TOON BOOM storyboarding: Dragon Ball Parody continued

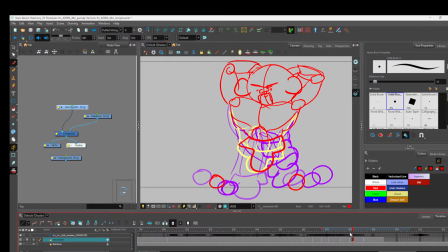20:55 And then, boom, back into the same spot he started.
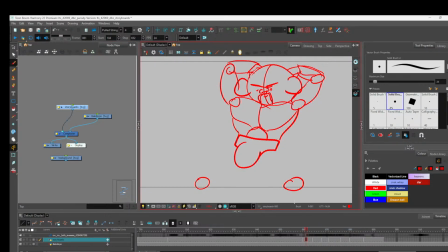21:12 All right. So let's draw these big old thighs. I guess we don't have to draw this part, but every so often we'll just kind of give it some emphasis.
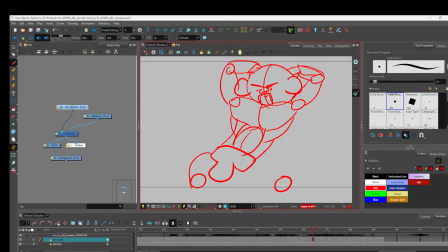And he's swinging that thing, so you got to remember. Right now I'm picturing an imaginary circle here to figure out where his thighs are going to be.
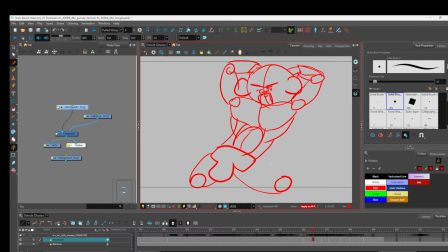21:45 And since he's moving this way, his butt cheeks are going to squeeze together since he's flexing. So we'll squeeze his butt cheeks over like that. And we'll incorporate them into the design.
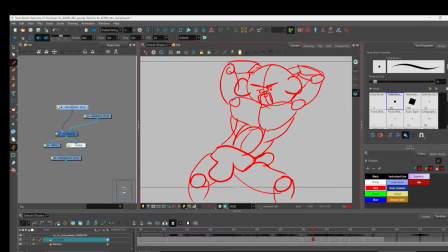As he drops, his butt cheeks are also moving with momentum. So we want to make sure that you get those butt cheek momentums in there.
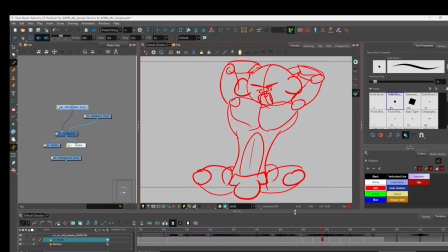22:25 Big old butt cheeks. You know Nappa got that thing on him. He got that thing. He got that thing on him. And then this leg's gonna get bigger because he's moving his body away. His butt cheeks are gonna swole that way.
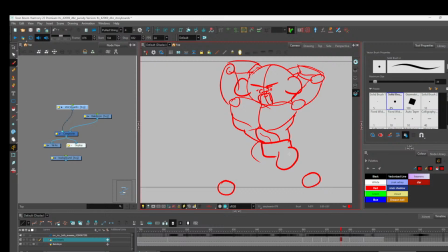22:50 And then I'm probably doing this real bad because as he moves his leg back, like I was saying, I'm probably doing this really bad just because
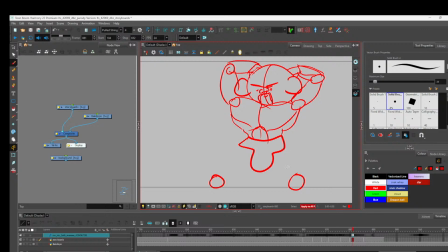23:14 I'm not really paying attention to certain things I should be paying attention to. As he's here, his knees will start falling back into place. We'll see how it looks after. If the attention of that thing is taking away from the animation or from the other animations,
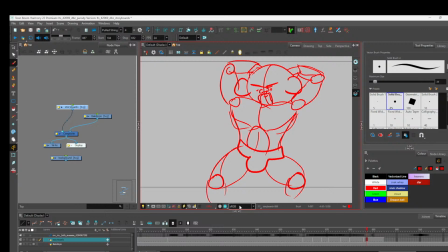23:33 it may be beneficial just to leave it, and because you're going to be focused on the thing, right? You're not going to be focused on everything else. And that's going to put emphasis on everything up here, right? Everything up here is going to have emphasis on it. So you're not going to be paying attention to these legs.
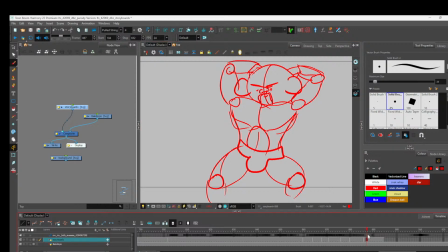23:51 But we'll see how much, because if it moves too much, then I may need to redo it. No, that's fine. You see that? See, if Misa saw this, he'd be so fucking hard right now. It's like, Misa, calm down.
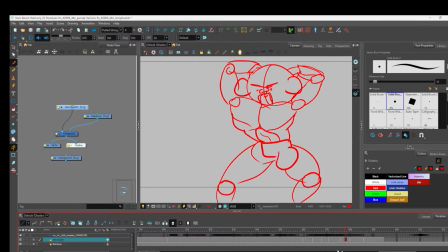24:08 He's just swinging the thing. He's just swinging the thing, okay? And this will conclude our swing the thing lesson. I normally would go for 45 minutes, but it's getting close to bedtime, and I am lacking some sleep because I have had issues sleeping the past 2 days.
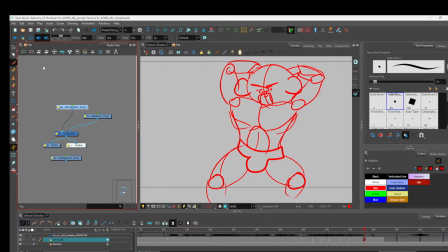24:26 But everything's fine. Again, our Discord is up.
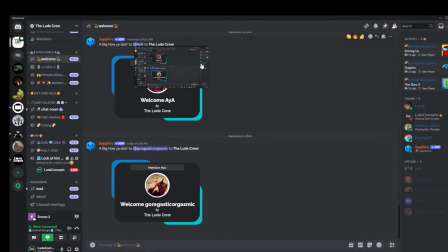24:33 We have some new members falling in every day, which is pretty nice. We do have a
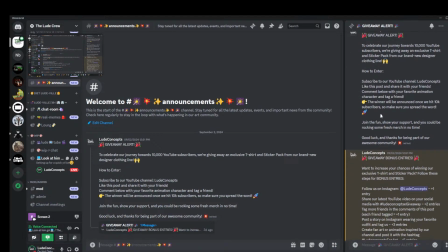24:40 giveaway happening, so if you want to take part in that giveaway, feel free to join the Discord, follow the rules, And once I get to 10,000 subs, I'm going to collect all your votes and whatnot, and then I'm going to put it in a vote collector and generator. So the more tickets you got, the more chances you get to win.